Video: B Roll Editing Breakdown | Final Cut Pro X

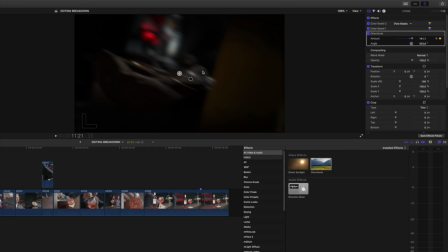3:19 blurry Movement to the shot instead of just having a frame-by-frame and make it look a little bit choppy and this ties in The entire sequence way better than if we didn't have that in the shot And as he like grabs up the ice and then shops it up, I wanted to make that feel like And to get the effect of like the shake as he like punches the ice I
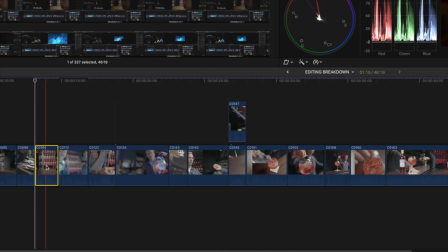3:46 Just use the built-in handheld effect that you can find in Final Cut Pro and then I keyframed
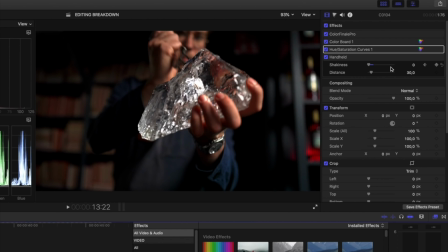3:53 the shakiness of that from 0 to like 50 in a couple of
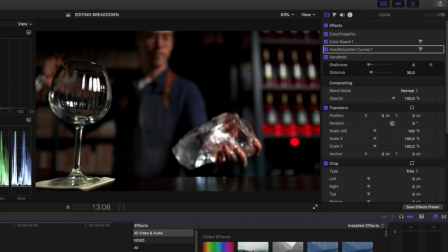3:59 frames so that just gives of this slight impression that it is a really hard hit and this is something that I've used for the car commercial and the poker bureau as well but it's really effectful and a super simple effect that you can use and for the next shot when he pours the ice into the glass I wanted this to be very like blue and reddish so what I did is that I added in a flare
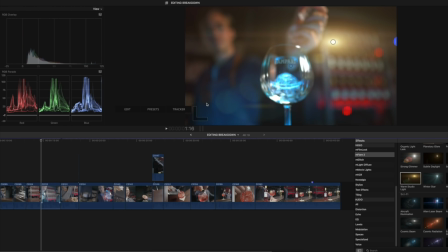4:27 from the bottom with a subtle blue-ish tint
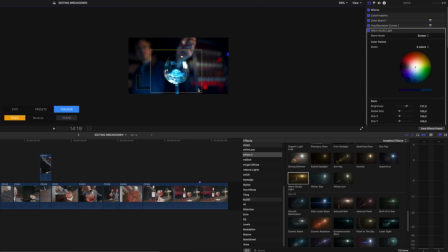4:32 to it so that it looks like it's glowing almost from the bottom and then we have the red in the background from the nanlites that we had behind the bottles in the bar. And if you want to see how I make like perfect speed ramps I'm gonna wrap a video right here because I think that you might enjoy it if you aren't that familiar here with speed ramping in Final Cut Pro. For the next shot, when it swings around the bottle, this was actually something that I had a little bit of hard time to
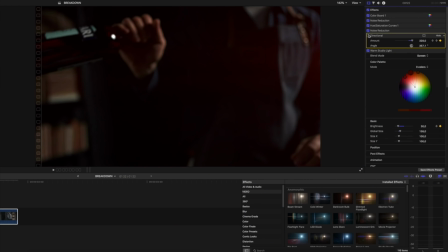5:02 know how I was going to do in the edit because it looked a little bit choppy in the original shot when I did the speed ramp and you had like
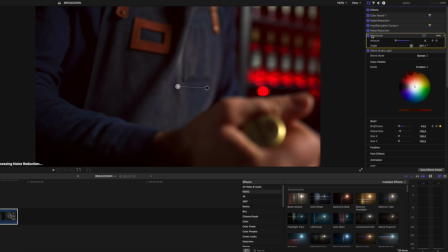5:11 the ch-ch-ch-ch. So I did the same thing as I did in the shot in the beginning and added in the directional blur to this and to give it a little bit more of a warm ambience
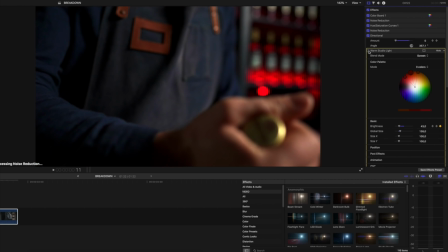5:24 I also added in the warm studio light flare to this so that when you look at back it gives us a little bit of a glow
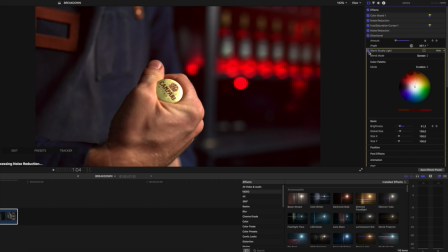5:33 from the bottles that are standing in the back and I think it
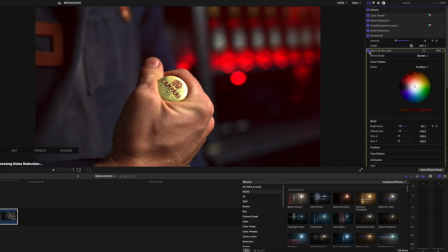5:37 does a whole lot for the entire shot and I also adjusted the scale and
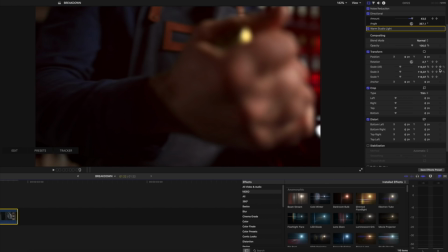5:42 the rotation with a couple of keyframes to make it feel like it's like going in
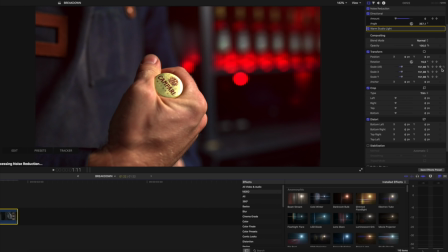5:47 zooming in a little bit more on the Campari logo and then twisting a little bit as he breaks the seal off the bottle and just before we
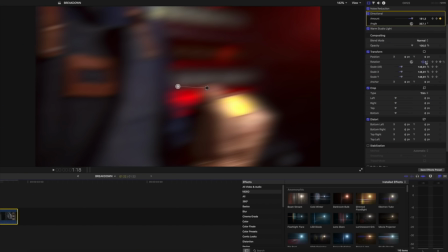5:57 pan out I keyframed in the directional blur so that it would blur out the background and make this whip pan a little bit more seamless than it otherwise would have
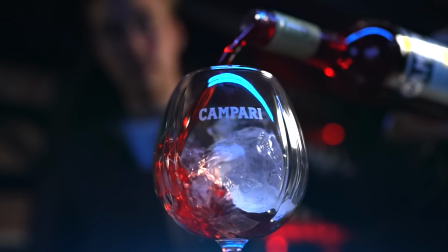6:09 been and when he pours up the Campari into the glass I wanted to have the same kind of like glowing blue from the bottom,
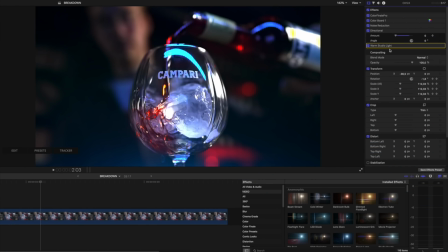6:15 so I added in the warm Studio light from the Mflare 2 plug-in here as well with a slight bluish tint to it And I think it turned out really really good and since this shot was shot in 240 FPS in full HD it was incredibly noisy
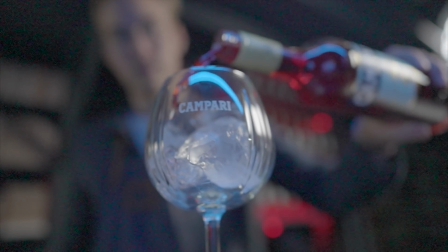6:34 Straight from the camera,
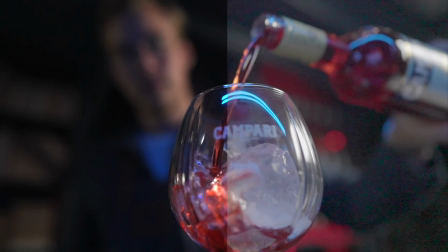6:35 but I was actually amazed on how much noise that got like totally disappeared when you were like pulling down the mid-tones,
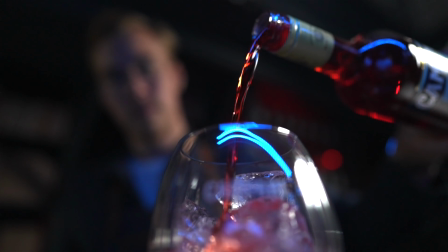6:43 adjusting blacks and the highlights, and it looks really good. The only thing that I did was that I wanted to add in a slight noise reduction to get rid of those like last couple of annoying noise speckles that you had in the background.